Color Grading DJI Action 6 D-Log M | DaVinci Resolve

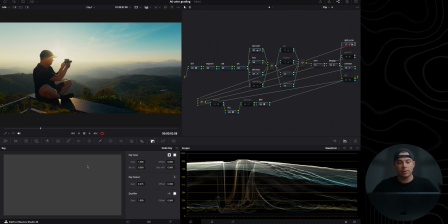But I would highly recommend using the split curve node because it is more versatile and also it's more clean because you can anchor the whites the middle gray and the blacks but it does look a bit more complex if you will then split flc if you are in a hurry or you're lazy
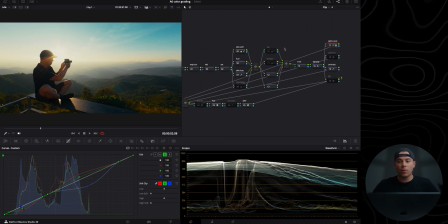you can use the split flc node it's going to work just fine all right final thing i'm going to do for the look is apply this bb node which stands for bleach bypass and again i'm just using the film creator effect with the bleach bypass set to 0.15 and if you want
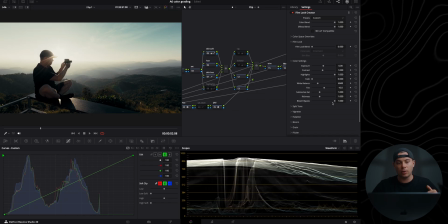to make it stronger you can just go to the right and it's going to basically increase the contrast and at the same time make the image more black and white which in this case i kind of like so i'm going to set it to somewhere around here let's do like 0.325 something like so and here is a before and after before and after right now let's do some basic color adjustments like exposure white balance and saturation and then also play around with windows and whatnot so first of all i think this shot
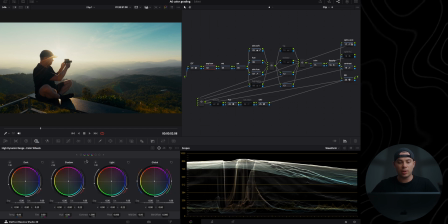is a bit too bright so I'm gonna go in here to this exposure node use the HDR wheels and just reduce the exposure a bit I would say something like this now with the white balance I think I'm okay but if you want to adjust the white balance you can go to the
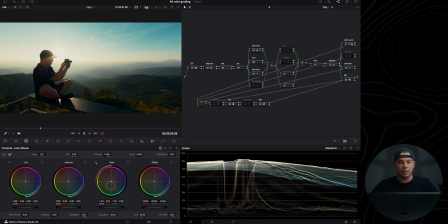color reason here and use only the gain wheel basically to adjust the white balance right you can inject any color you want basically and it's going to give you the most photometric results I think actually maybe i'm going to bring in some warmth to the shot in red because it was a bit
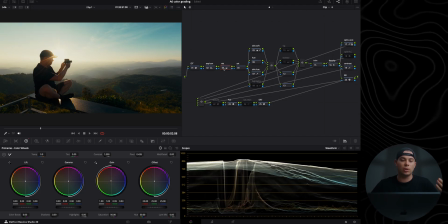too cold here is a before and after before and after just a slight adjustment if you will remember the saturation i'm using subtractive saturation in here and you can play around with this with the gamma and gain sliders gain wheels if you will so usually what i do is i increase the you
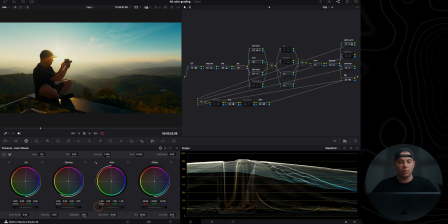know the intensity of the gamma wheel about here i would say and then i balance everything out by reducing pushing the gain wheel basically to the left like so and here is a before and after before and after all right with this node in here i basically qualified the skin more or less
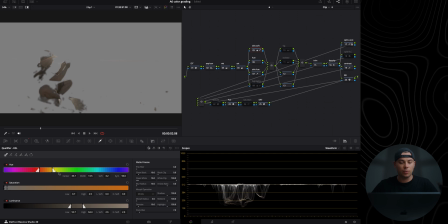with the qualifier in here and if you need to readjust this you can play around with these sliders in here it is not perfect but it's not
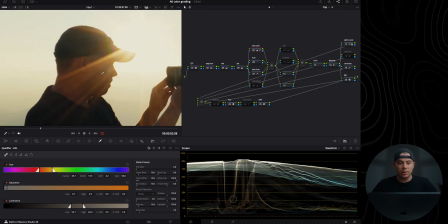supposed to be perfect and basically what it does is it softens the skin tones a little bit Here is before and after, before and after. And I'm only using this effect in here for that, the mid-tone detail. If you want to make the skin tones more soft, you can go to the left to make them look kind of dreamy. If you want to make them more sharp, which I personally do not like, you can go to the right. Usually, I set them somewhere between minus 10 to minus 25. And in this case, I'm going to set it to about here. I would say minus 15 works just fine. Before, after, before, after.
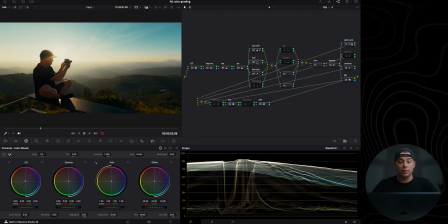Right next in here is where I play around with specific hues in the frame and I would highly recommend to use the color warper tool in DaVinci Resolve because it is by far the most accurate one and also the easiest one to use.
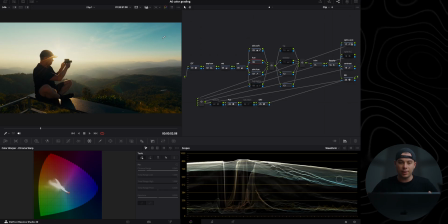So for example the blues in here are a bit too teal and at the same time they are a bit too saturated at least for me.